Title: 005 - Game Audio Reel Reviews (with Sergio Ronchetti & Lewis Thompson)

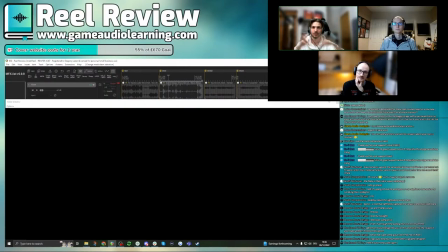1967s
sounds because not everything is happening right you know in both ears and stuff so use the stereo spectrum wisely um and then yeah i think
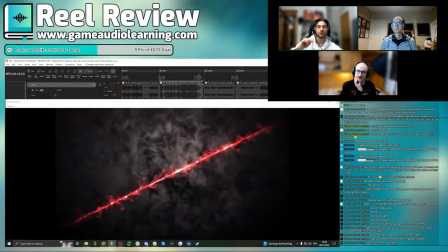1975s
the the last thing as well here um i'm a huge fan of like smoke and ash kind of sound design and all that stuff and here I would also say like the the material ripping doesn't quite work for me instead what what you can also try is to use like tissues and stuff to
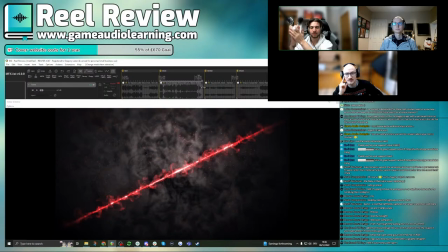1992s
roll them against the microphone like that and like process them and use different cellophane and stuff and put them through reverbs and things and then you can get that really cool like ash like type stuff I
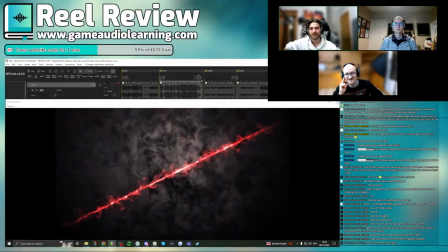2007s
spent a long time doing like uh redesign and that those are some things that i took away from that so definitely try to experiment with that i would say because it's it's exactly i usually wouldn't really notice but because it's like the the
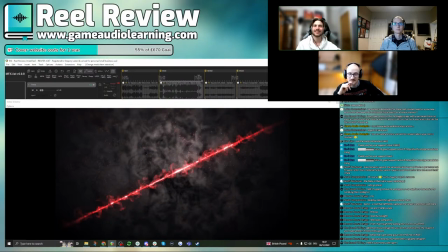2023s
last thing it's like you really focus on it and it's like so i think like yeah leave leave with a really really on a on a high note so i would just say um that's important and and as well because the intros are an outro are so long and which to be fair
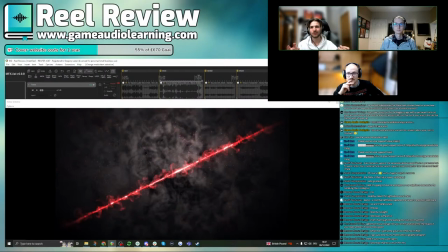2038s
they're like you know because they're so cool and animated it adds a lot in their own effect but um yeah i would i would say those those are some main things i think we've pretty much gone through everything already i don't think we need to do a detail clip here i think we've
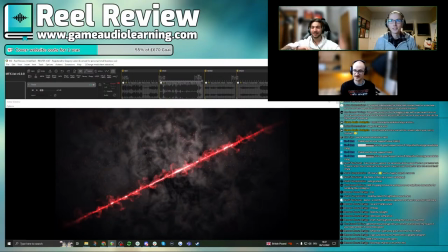2052s
added lots of details so can i can i just have one last yeah yeah absolutely yes i do agree i think um yeah so i say with the um with the because two points really with the intros and outros i say we're kind of talking about it here so you can make them
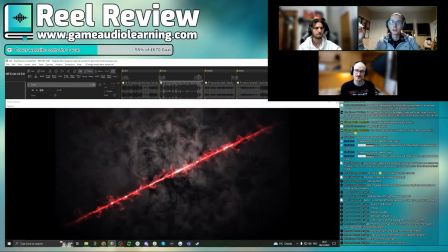2067s
sound better etc to be honest the easiest thing you should do and probably i imagine you should do i think so you mentioned earlier it's just get rid of the intro and replace the outro clip with the intro clip because i think it makes a bit shorter it kind of gets straight to the starboard stuff which is awesome and i don't think you should be putting anything between the viewer and watching that because it's really really cool um but if
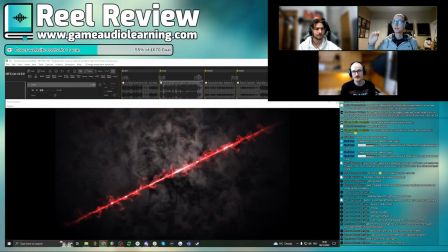2086s
you are going to kind of keep it as it is for whatever reason um again maybe with the outro stuff with like this kind of paper burning type thing um just you could just just try like something which is completely out there it doesn't need to be you know really realistic
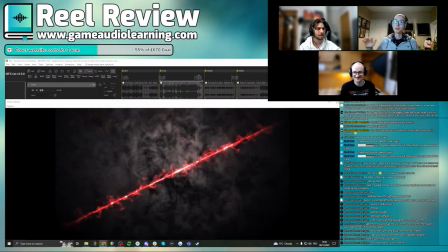2099s
paper burning you know this is going to be a wild suggestion but trust me it'll work if you put in a bunch of really reverberant dolphin clicking sonar noises like like that honestly that with a bunch of whooshes and fire underneath it that'll sound amazing so like just play around
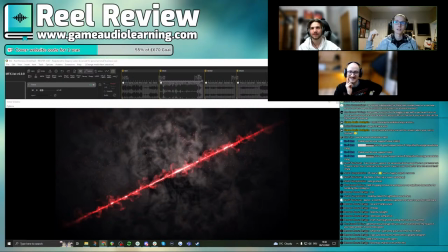2114s
with like completely random things you might find something you enjoy even more and again like i think that's another way to kind of show your personality through rather than just kind of going for what we're telling you to do because like you know you've got so much cool stuff in there and i know you can come up with something amazing for it um the other note again just with the whole thing and it's i think i mentioned at the start i was
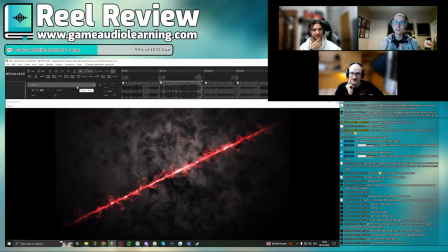2132s
like yeah so it's really punchy it's really new face it's kind of barrage of sounds it sounds really cool it sounds really fat sounds great and then sergey said like it is a kind of like you know barrage of sounds it's very very dense very compressed and like that is that is good